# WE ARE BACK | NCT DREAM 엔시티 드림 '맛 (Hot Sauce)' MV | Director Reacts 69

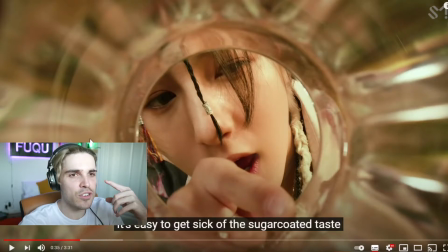not really sure if that's a bottle though to me this looks more like a glass i think they're trying to mimic here a bottle but it's a little bit i don't know it looks a little different than the bottle itself can we see the bottle itself quickly again yeah it's way different you
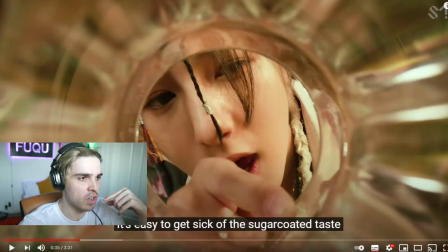can see that the bottle is actually square and here you can see that it's actually rounded off yeah they tried but yeah to me I would have made sure that the inside of what we're looking through right now is the exact same form as the spicy bottle hot sauce bottle but
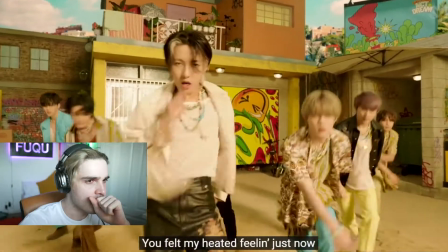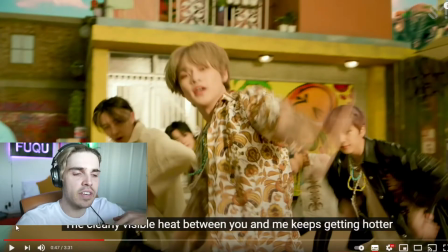I really like the aesthetic of the entire video it's very natural and I like that it's also with a good focus on the members. It's not like super creative, super crazy, super crazy effects on top of each other. It's really that you're able to focus on the members and actually the location itself. And I like this set itself. The set is really beautiful to look at.
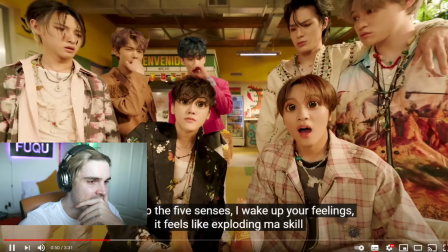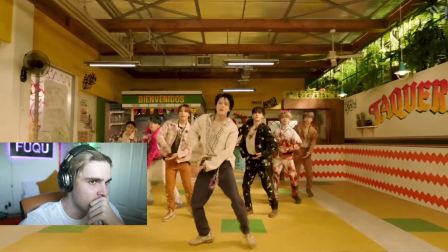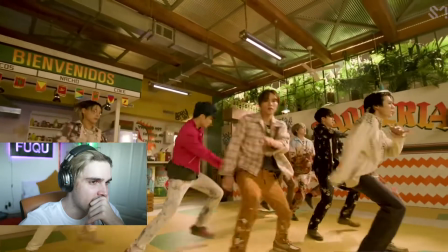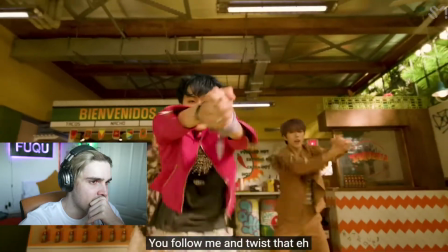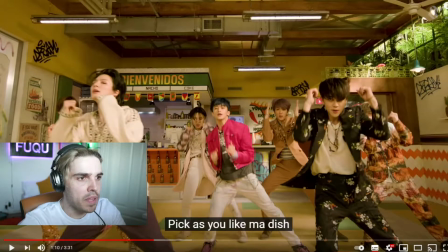Very nice shots. I also like the choreography itself with it and again I'm not a dancer but if we look at the choreography and how it's filmed they did a fantastic job here. Everyone is in focus, everyone is getting their time to shine and I think that's always important when you look at You should make sure that it's a nice wide angle lens and that there are some effects going through it You know different elements to keep it dynamic,
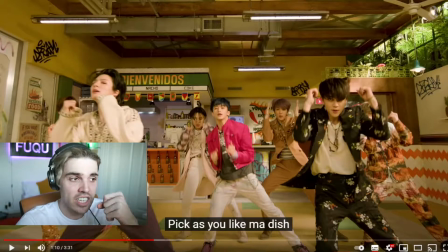but here everything is actually great in focus
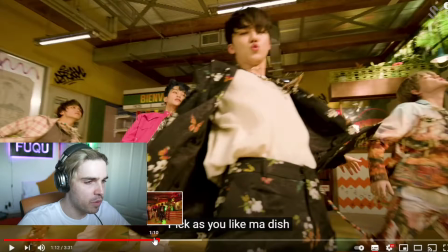Very nice little pan actually because I think this is all filmed with hand and most likely it is let me have a look again Okay,
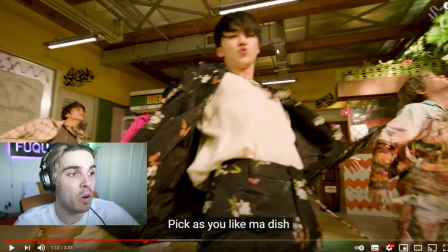this is for sure filmed with hands But I like how that the camera moves with when they turn with their bodies very nice
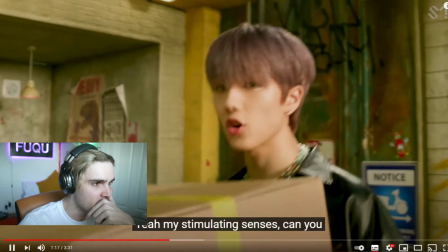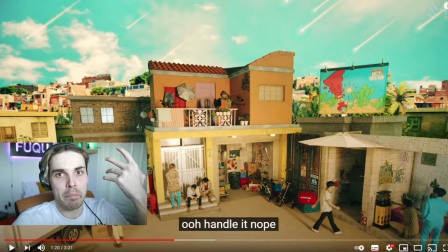i'm gonna be honest if this was a real bottle or a box full of oh you guys cannot even see it but behind me there's basically a
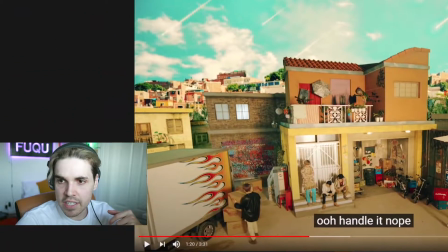box uh let me put it on screen really quick so you guys can see it so you can see that these boxes are here and if
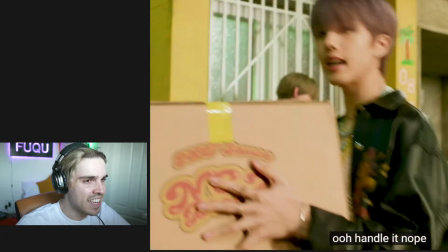you look at him carrying it these are supposed to be full boxes of course but look at the wiggle room that you see there basically should we play again
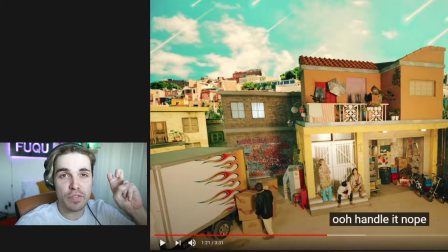it wiggles a little bit too much for a box that's full of hot sauce I mean it's fine but they could have just made
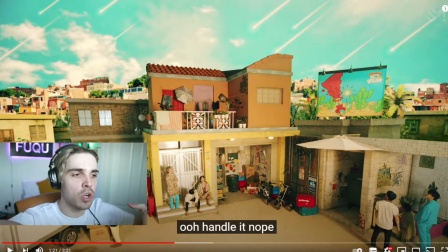it sure that it didn't wiggle as much just to sell the the entire look a little bit more a little bit more of a realistic element because a box full of glass is heavy and it's not light okay
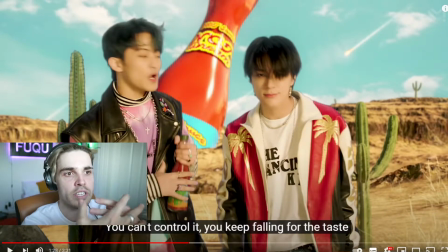I want to say something here the one thing that I really don't like is when people use green screens or these crazy effects and it doesn't look like as if they were matched really good with one another. Here it looks really really really good. It looks as if they were part of the background.
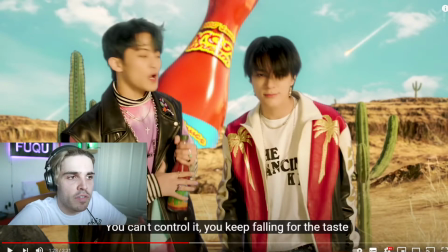The lighting is accurate, the colors look great, and it all matches beautifully with one another and it stays within the same tone which is very important.
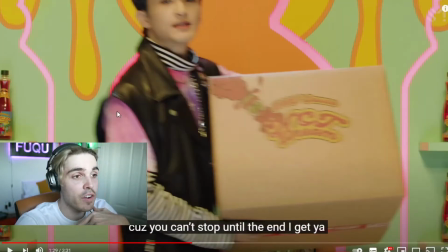Fantastic job here. A lot of companies actually fail to nail this.
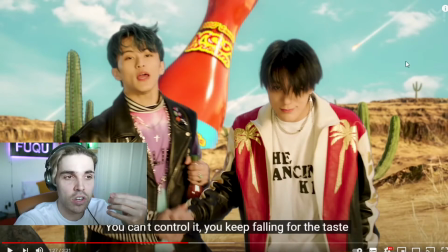For some reason they cannot accurately color grade this all together. It's really really tough.
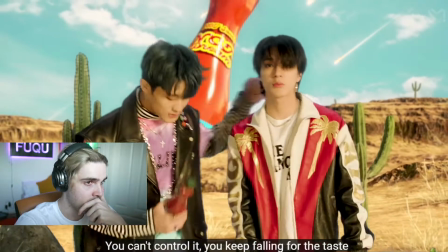It just takes a lot of time but they nailed it on this dot here they did a good job okay
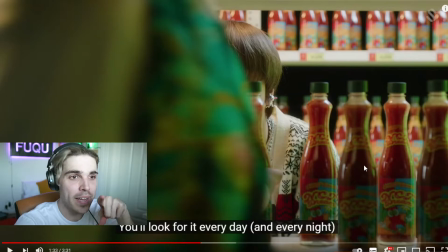i just want to say one thing if this was a real hot sauce would you buy it put it in the comments below and i'm going to tell you if it was a real hot sauce i would buy it because i like hot sauce i think it is really really good and like i already said it just adds a little bit more flavor to the food and i love things spicy i love a little bit of a kick in my life very
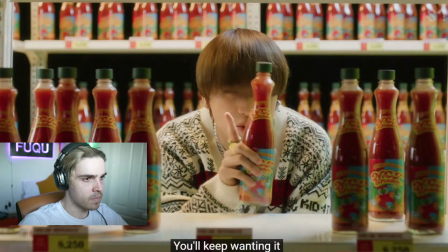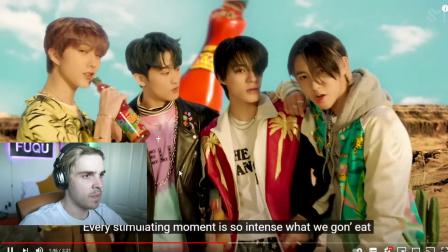nice actually and